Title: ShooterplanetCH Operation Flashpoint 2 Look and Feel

level of authenticity that we had to produce for all of the vehicles and weapons that are in the game.
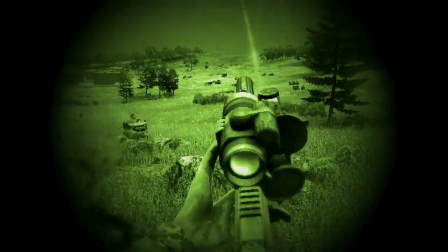(0:24)
Now I love guns, but how many of you have actually handled a real gun? I can tell you one thing, it's not like an air gun or anything like that. A lot of these guns are really heavy. For instance when we do the motion capture for Operation Flashpoint Dragon Rising we had to go to great lengths to get the real guns.
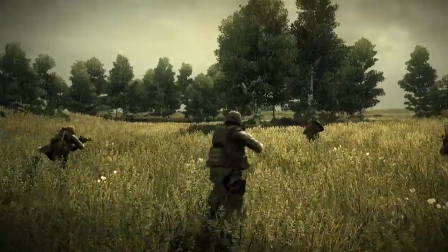(0:38)
This is because the weight of these guns can actually affect the way that the animation looks. We use military specialists in our motion capture sessions to make sure that our characters in game move with a lot of weight like real soldiers
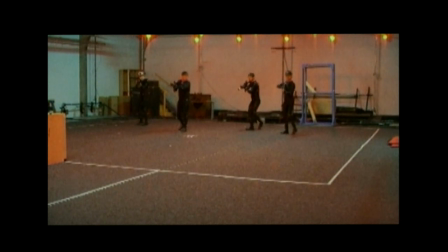(0:50)
do so we actually loaded the motion capture actors up with webbing we put lots of lead in that webbing to make sure they move with weight and purpose.
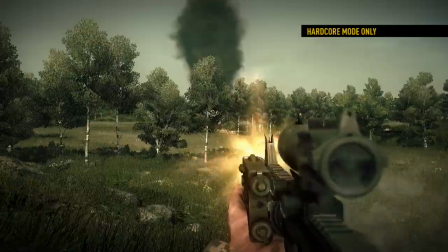(0:59)
We don't show you how many bullets are remaining in the gun so you have to remember how many bullets you fired.
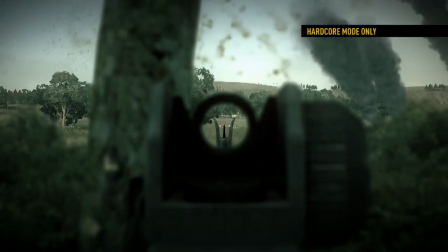(1:04)
You get the experience of being a soldier.
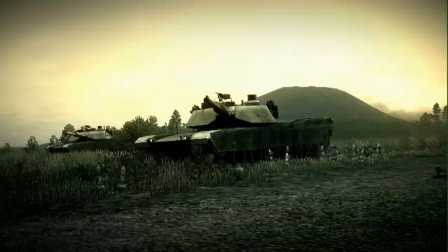(1:08)
So every vehicle in Operation Flashpoint Dragon Rising has its own characteristics by this I mean handling, look, turnout, weaponry etc etc.
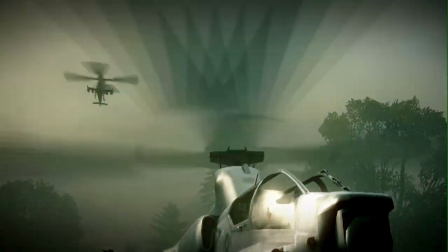(1:16)
Everything from the smallest Jeep to the largest chopper you'll find a completely different handling experience but also
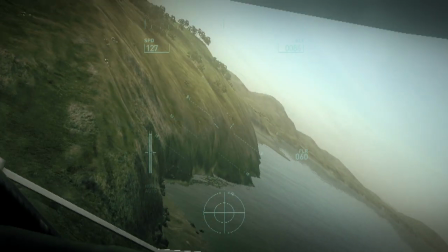(1:21)
something that's accessible you don't need to be able to fly a flight sim in order to fly a helicopter in operation flashpoint. So when you're driving a 55 tonne tank that's going to feel very different to something like a DPV which is a very light agile vehicle.
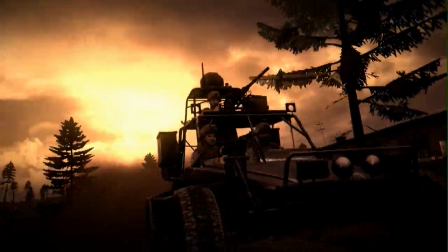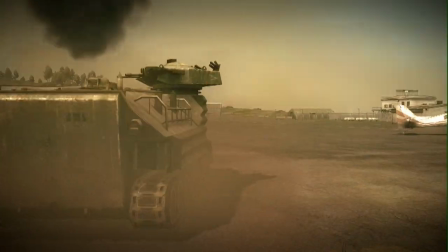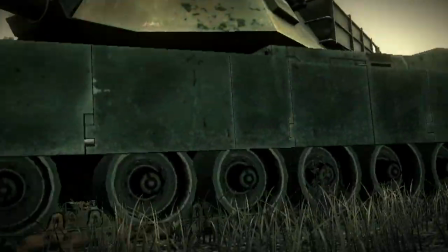We've spent an awful lot of time researching these vehicles we've had to capture their engine sound we have to get the right
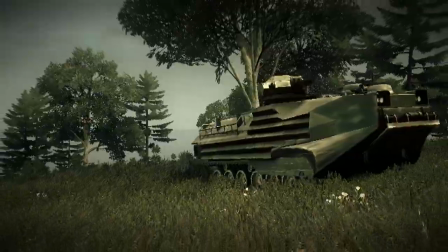(1:55)
hue of paint we've also of course had to take these brand new vehicles and actually beat up and weathered them.
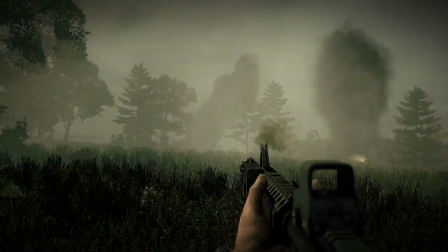(2:03)
From a tactics point of view, it's very important that it's hard to see the infantry, camo is a vital part of that.
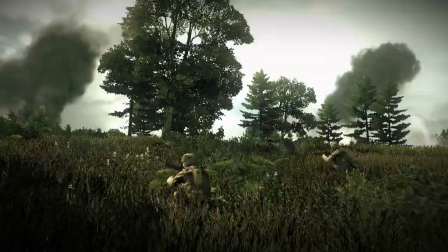(2:09)
You actually find yourself looking for movement much more so than spotting guys just as you do in real life in a natural environment full of bushes and trees. We wanted to make the game different than all the other shooters out there.
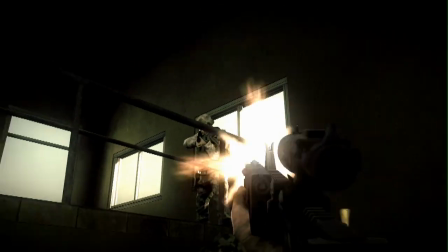(2:22)
In this game you're not a bullet sponge, so we wanted to make the damage model as realistic as possible.
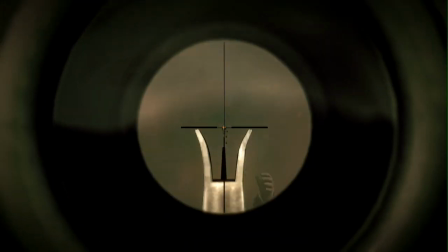(2:29)
The damage in Operation Flashpoint is pretty gruesome. It's pretty much realistic, so if you get hit by a large round, you're very likely to have serious trauma to your body.
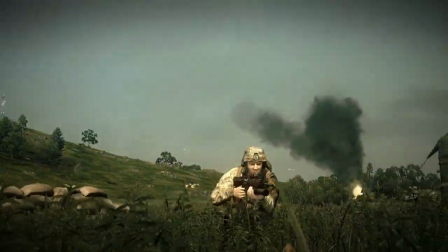(2:38)
The visual point of view represents damage in several different visual stages. You've got blood that seeps through the clothes, then you've got catastrophic damage, which is actually losing of a limb,
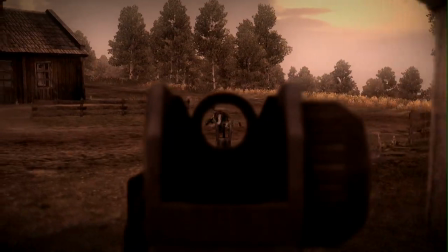(2:47)
and you could have your head blown open, your torso opened up, you could lose a leg or an arm. This is all represented and modelled realistically.
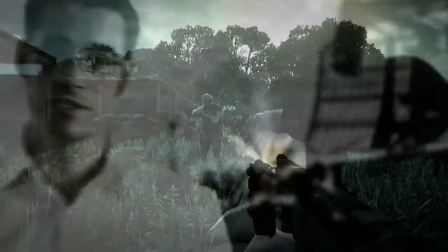(2:56)
For Operation Flashpoint, it's very important to get a really nice gritty style. In order to do that, we coined this phrase, war is seen through the lens.
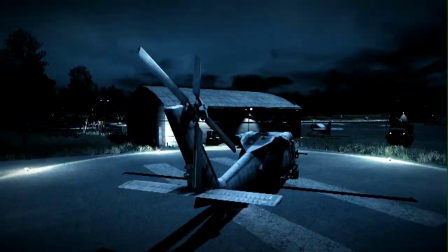(3:03)
We use that to inform the visual language we use, pretty much in all aspects of art of the game. We use repertage photography, very striking black and white war photography that you've seen for all conflicts from World War II, Vietnam to modern day conflicts.
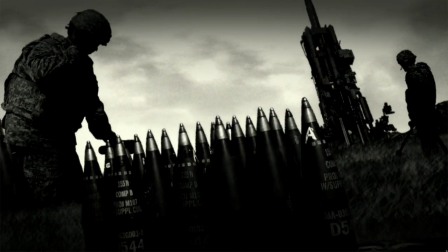(3:16)
That's typically very high contrast, black and white imagery, very striking. We use that to directly inform the look of the front end.
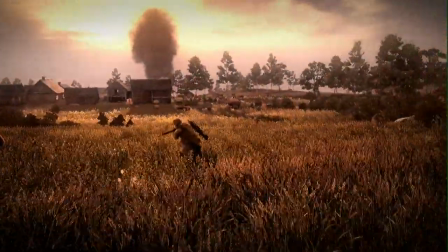(3:23)
The EGOS technology gives us a lot of post-production systems we can use, so film grain, colour cast,
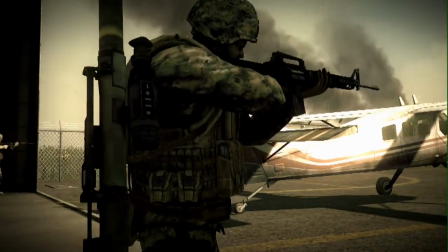(3:29)
and we use each of those to create a very, very unique aesthetic for each mission and each time of day.
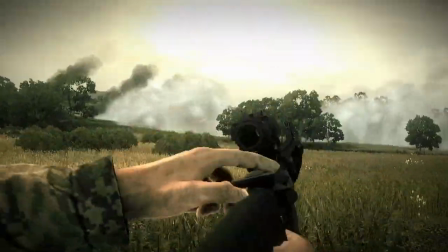(3:34)
With over 60 variations of weapons in Operation Flashpoint Dragon Rising, it's difficult to choose a favourite. However, if you pin me down, I'd have to choose this one. The M4. It's versatile, it's rugged and it's adaptable, and what's more, if you point it at things and pull the trigger, it kills them. For more personal situations I prefer to go for a 45 automatic of course, just in case.